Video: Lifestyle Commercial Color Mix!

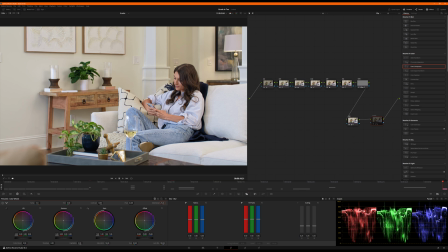743s
You can see it if I toggle this off and on. Like back here, like on the column, the depth of field, it's out of focus because it's out of the depth of field. When I kick it on, it brings a little definition. It doesn't change how blurry it is or out of focus it is, but it just brings a little more definition to the whole image.
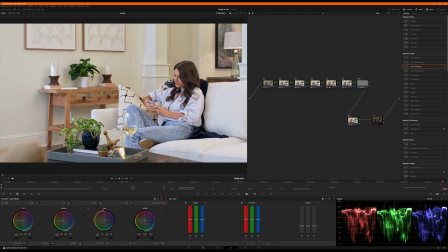761s
And you can see off, like look at her hair right here, off. Oops, sorry. Like it's off.
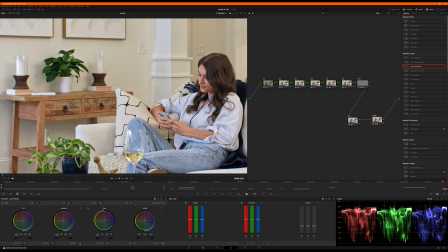767s
Now if I kick it on, it just tightens up everything ever so slightly.
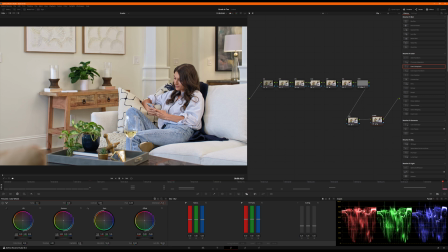774s
Okay. I think we are kind of done.
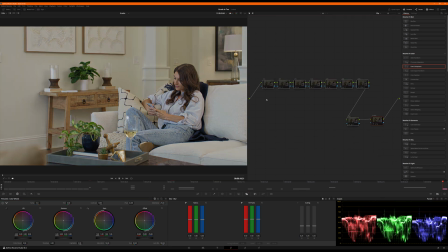780s
Let's walk through what everything's doing real quick. So denoising, just taking care of a little tiny bit of kind of ISO 800 noise from the Gemini and these shadows.
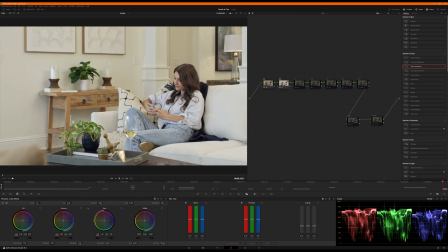790s
Exposure, just popping this stuff up to get it a little healthier. Watch the scopes. When I click primaries, my blue is going to come up because of pulling the gain over to the blue. Ready, 3, 2, 1, boom. Now my highlights. This is the couch you're seeing right here.
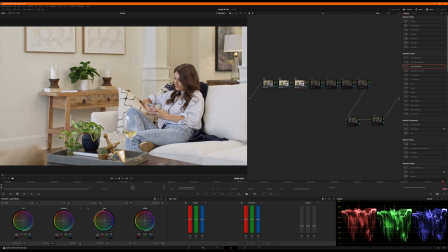806s
It's right there. Those are equaled out, so my whites feel white. I haven't lost the texture in this couch. It's not blown out. Contrast, just putting a little bit of contrast in using my curves. Saturation, using color boost right here. I might actually even go up a little more, like 12.5.
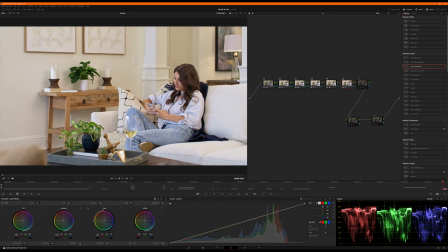823s
Now, she's looking a little bit like a redhead. Adjustment's going to pull a little bit of that red out of the shadows and pulled out a touch of green that I sometimes feel like the red sensors have. I like what that does for her jeans. Off, it's a little bit red, maybe a touch of green. On, her jeans feel more true light blue. Skin tone is where the magic happens right here.
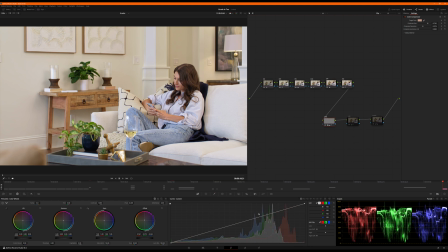842s
3, 2, 1, kaboom. Makes her pop. I actually might even just bring her skin out a little more. Pretty easy to do that, right? It's isolated, so just bring it up. Off, on. Look at that. Now lab, we're just going to suck some red out of the low end. Skadoosh, there it is.
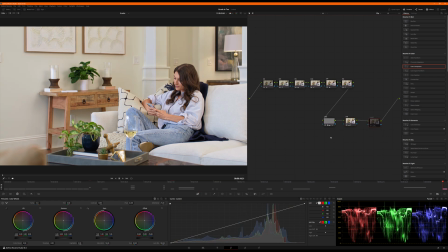860s
And then sharpening is on. That actually might be a little much now to look at it. I'm going to pull that back just a touch. It doesn't need much. It is amazing. All right. I feel like that is pretty jamming. All right, peeps. That is it. Probably the shortest episode I've ever done. It was a simple shot because it was well lit, well designed. Our gaffer Josh and DP Chris, Josh Sims and Chris Fake DP'd. It just came together really nicely. So we were able to move around in this room and shoot almost every shot with very little light movement. It was really crazy. So anyway, man, thank you.